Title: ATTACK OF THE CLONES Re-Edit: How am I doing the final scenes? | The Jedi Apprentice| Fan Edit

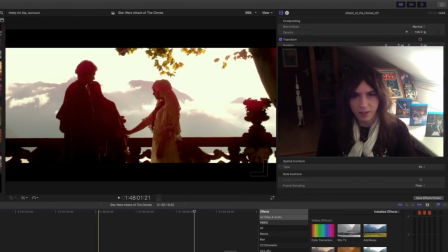589s
Now, with that, it feels much more part of the actual ending rather than being after the ending. Now, I put the same piano music earlier on in the film, and the reason that I didn't respond much
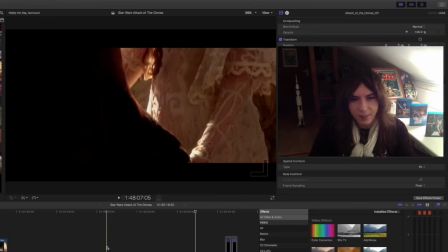601s
to the suggestions about that is because I felt like you needed to see this scene first.
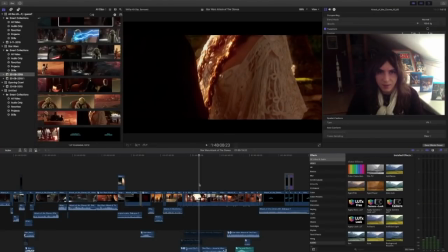607s
Because what I'm trying to do to tie these scenes together where Padme and Anakin get married to this very,
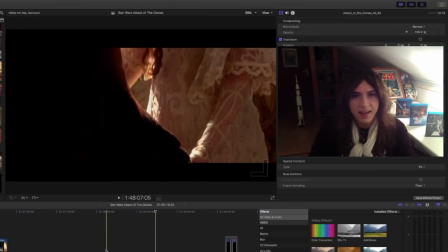613s
very different scene where they're preparing to go to battle is by it foreshadowing Anakin's future.
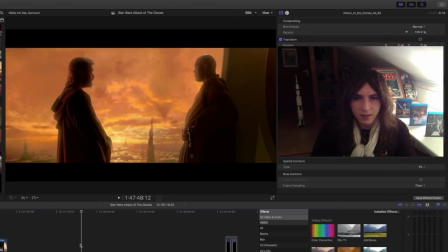620s
Obi-Wan talks about Anakin, and then we see Anakin.
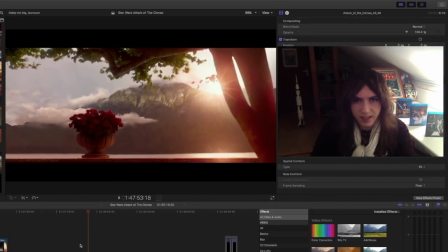626s
So we have a strong connection between the scenes, so it feels very natural to go from that scene to this.
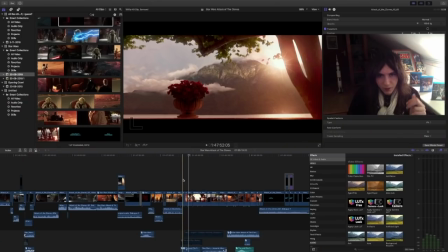633s
Now, I've cut this scene to the beat, so I cut on the important notes of the song.
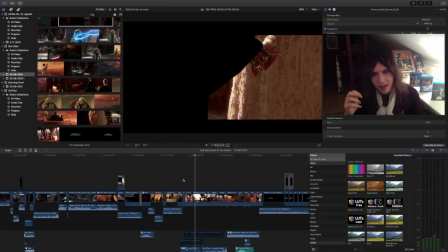640s
The reason for doing this is it gives it a very formal feel, like everything's going to plan. Now, the only time I don't do that is around here. Now, normally that would be a place where I cut. The reason for not doing it here is partly due to the restrictions of what footage I can and can't use,
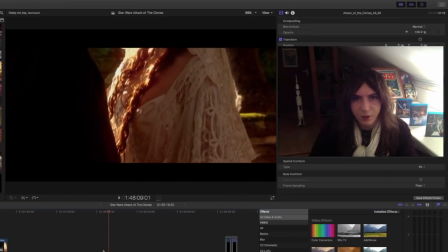659s
and also it's the last note before they kiss, to suggest there's some slight hesitation. You're getting married for the first time and it's your first post-marriage kiss, there's always going to be some slight hesitation, so I kind of wanted to suggest they should have kissed when that note comes in,
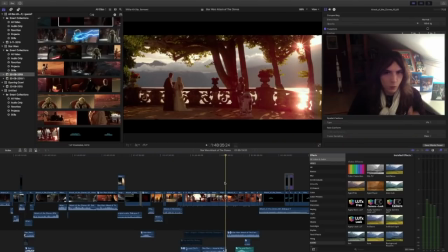676s
but there's some hesitation and they don't. And then we have this quite dramatic shift from them to the next scene.
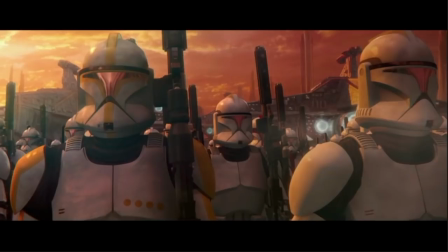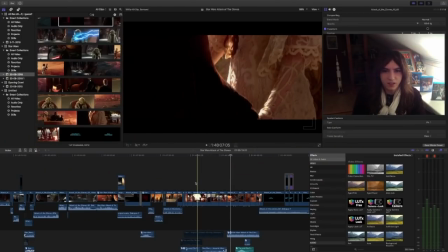691s
Now, the reason that I really wanted to use Imperial March over this is
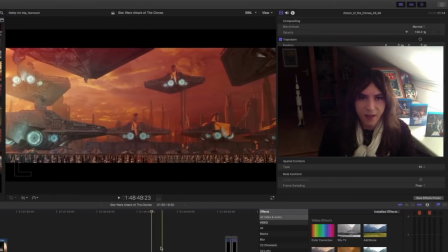696s
because it's one of the few connecting factors between these two scenes.
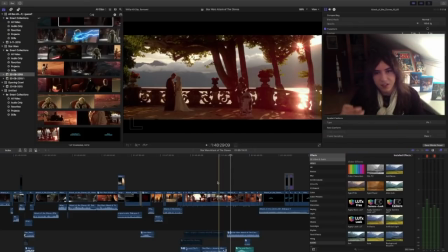701s
And the message that I'm trying to
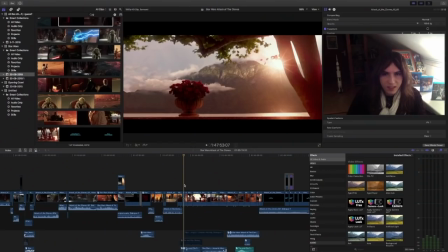704s
create ever so subtly is that we have the same sad music in the beginning as we do when Anakin's mother dies.
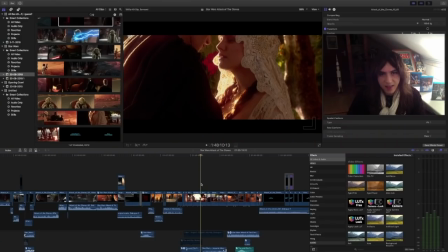713s
And then
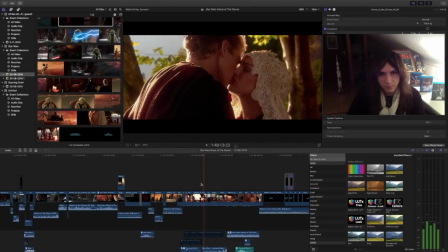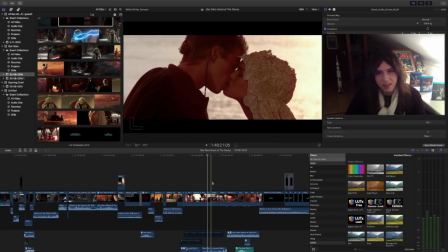722s
after they get married, it changes and feels happier, to suggest that Anakin is becoming a happier person with Padme.
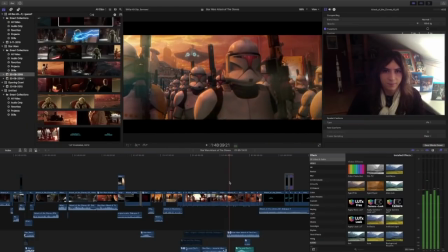730s
And then we hear Imperial March in all of its glory when we see the clone troopers and when we see the Emperor,
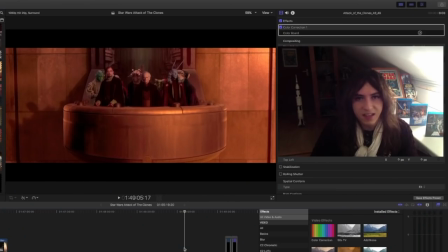738s
to suggest that this is how Anakin becomes Darth Vader. Because I'm not going to try and escape that. We all know that Anakin's going to become Darth Vader from watching the original trilogy. I'm not trying to sort of make that more mysterious. In most ways, I'm trying to make it less mysterious. Instead of asking if, I'm asking when. When is it going to happen? Is it going to happen in this film? Is it going to happen in the next one? Is it going to happen after the next one? We don't even get to see the transformation. Who knows? That's what I'm trying to do in this edit as well. Making it not if he's going to change to Darth Vader, but when he's going to change to Darth Vader.
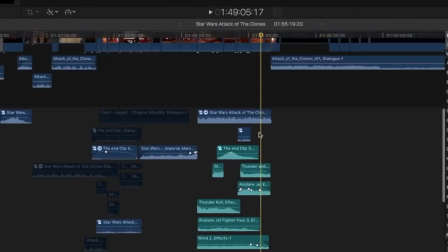776s
On a side note, I had to completely redesign the sound for this when I replaced the audio.
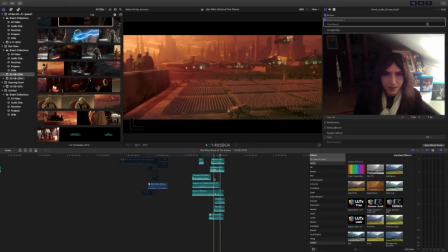782s
So all of the sound design is all completely done by me, and I'm really happy with the results, so yay.
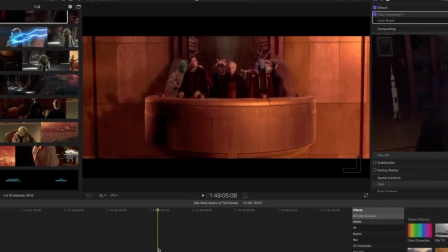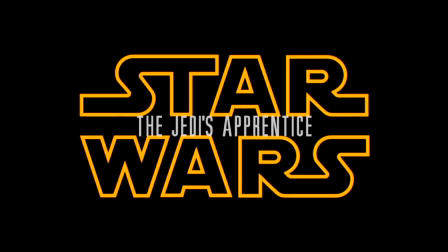797s
Hello everyone. My uploading schedule's all over the place, so if you want to keep up to date with my videos, I highly recommend you press the notification bell.
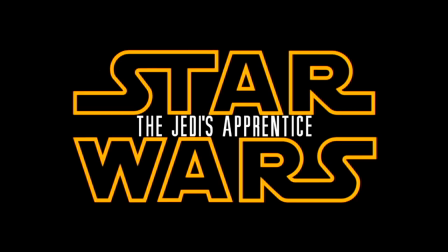805s
As always, thank you so much for your feedback, and be sure to tell me what you think about this video. If you like my content, please subscribe. The Jedi Apprentice editing videos will continue until late December, and then after that I'm going to start re-editing other films popular in nerd culture. I also do video essays.